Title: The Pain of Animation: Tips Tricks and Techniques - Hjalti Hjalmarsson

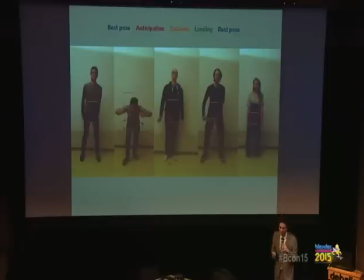1659s
If you don't have that grittiness of a human trying to jump and then, you know, having to take one extra step or whatever it is, it kind of brings a lot of life into it.
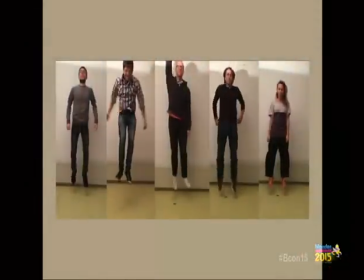1670s
Oh yeah, that's just for fun. So you can play any music. You can play any music to this, and it's hilarious.
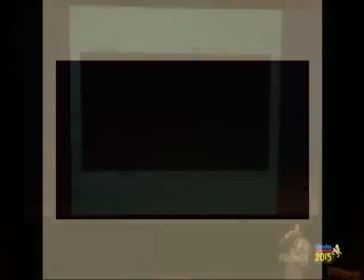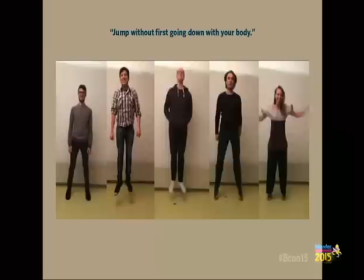1682s
So, what happens if you ask a person to jump without using the anticipation, without going down for the jump? They kind of look at you funny and they're not sure what to do. You can do it.
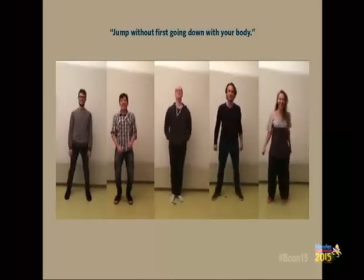1698s
You can kind of cheat. Some of them are kind of trying to cheat a little bit by using only their feet or like swinging their arms up to try to use that force to help them. but if you forget the anticipation,
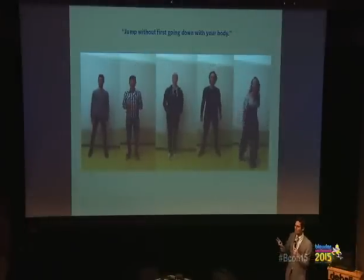1712s
it looks unnatural. It looks weird.
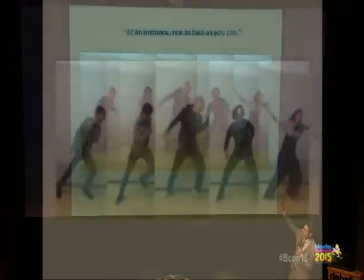1718s
This is brilliant. I love this.
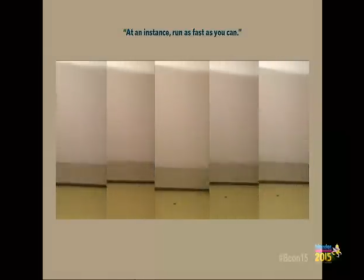1721s
Because everybody's trying to do a similar thing, but they all kind of go for it in different ways.
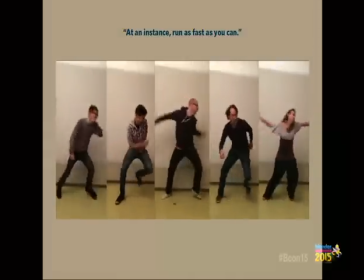1728s
So they're trying, like if you stand completely evenly and then you're trying to run as fast as you can in one direction,
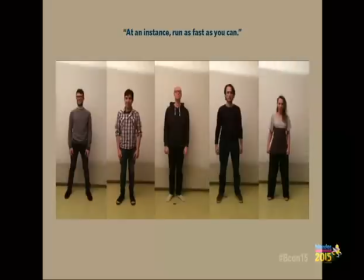1735s
you can't use either one of your legs right because they're stuck to the ground and they have weight on them.
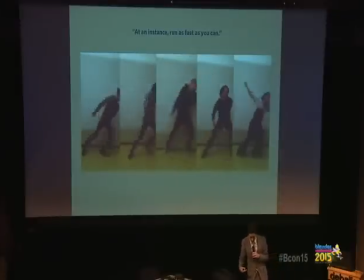1742s
So you have to somehow loosen up one of the legs and then start going. But you want to go off balance as fast as possible because in the direction that you're running, because you're trying to do it as fast as possible.
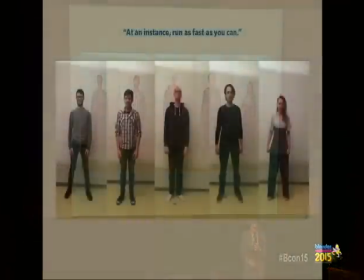1755s
So you have different ways of doing it. So some of them are actually taking the body mass to the sides and then going.
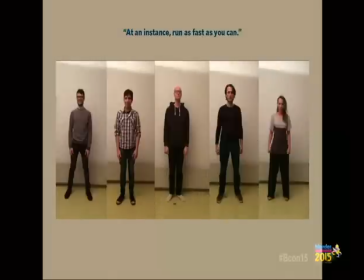1764s
And others do this little jump that does the same thing, and then go.
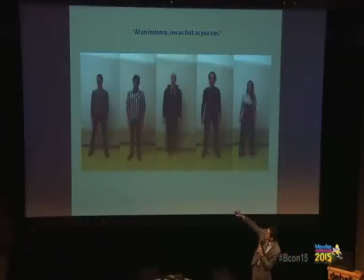1769s
And of course, poor Andy is the only one without shoes, so he has to deal with having no friction. And you know, it's a variable.
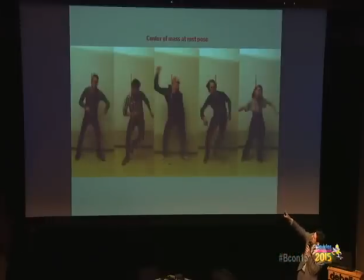1779s
Center of mass, and then you see, they're all kind of trying to do the same thing, but they're all doing it slightly differently.
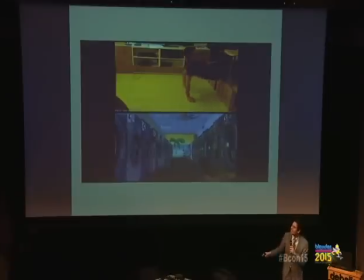1787s
That's interesting. So this is a good example of doing reference video and then it's a collage of different reference videos
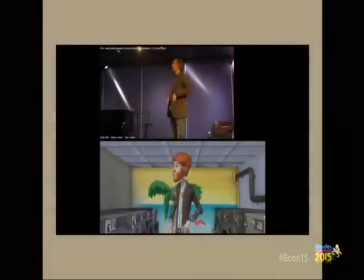1796s
and you kind of pick and choose which one you want to use and sometimes it's multiple ones but there's one thing that the voice actor did that I really like.
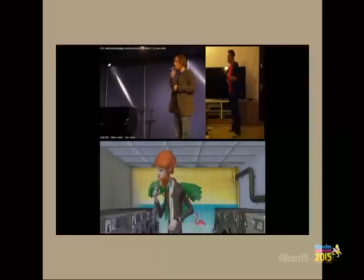1805s
He takes a cigarette, puts it in his mouth and then he's gonna go for the matches but he forgets it for a brief moment
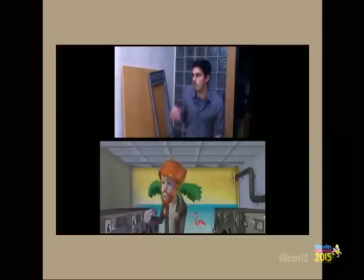1811s
so he takes his hand back up as if he's already lit the cigarette.
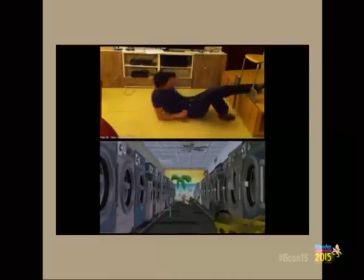1817s
Then he remembers, oh no, I got to get the matches. So there's this brief moment where he's casually just, oh no, yeah, yeah, yeah.
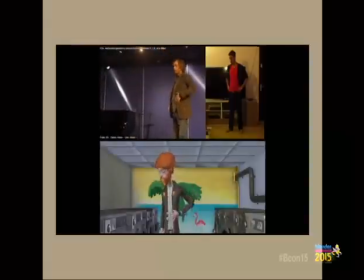1824s
And I used it because it seemed to fit the character. And it felt human. It's something a human would do right there. He totally forgot in which order he should have done things.
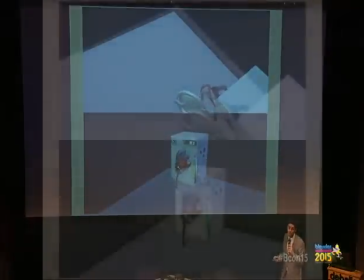1843s
So here it is from different angles, and it looks like shit. Really, It does. It was never meant for these angles.
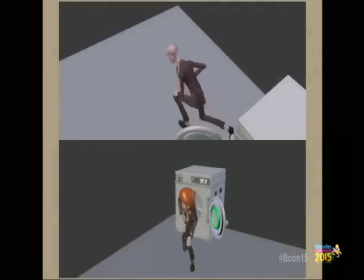1850s
It's poppy. It's weird. I'm pretty sure during this, I was scaling the arms frantically, like, you know, it's down to like 90% or something, but a lot of the times, he's so big and slender, like, he couldn't brush his own jacket.
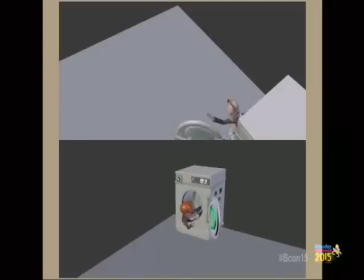1869s
Yeah, and the legs. Like, as soon as the camera cuts off the legs, I'm not worried about the legs, so you can see it.
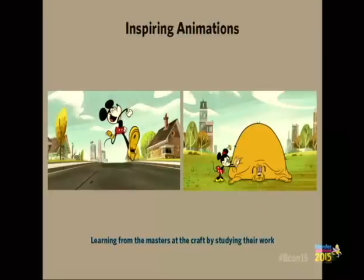1876s
All right, so I want to kind of go into a conclusion to inspire you guys with a lot of inspiring animation.
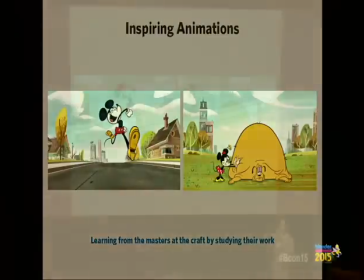1884s
This just happens to be a lot of animation that happens to be on the tip of my mind at the moment.
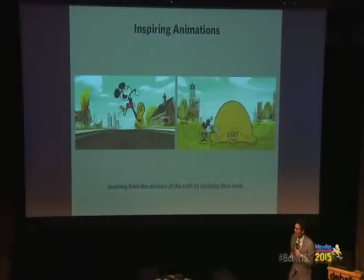1890s
I really like it. I think I'm really enthusiastic about it. I'm a huge defender of the new Mickey shorts, by the way. They started making them in 2013, and they do a lot of snappy animation. It's really cool. Okay. So first off, Oldie Bagoodie.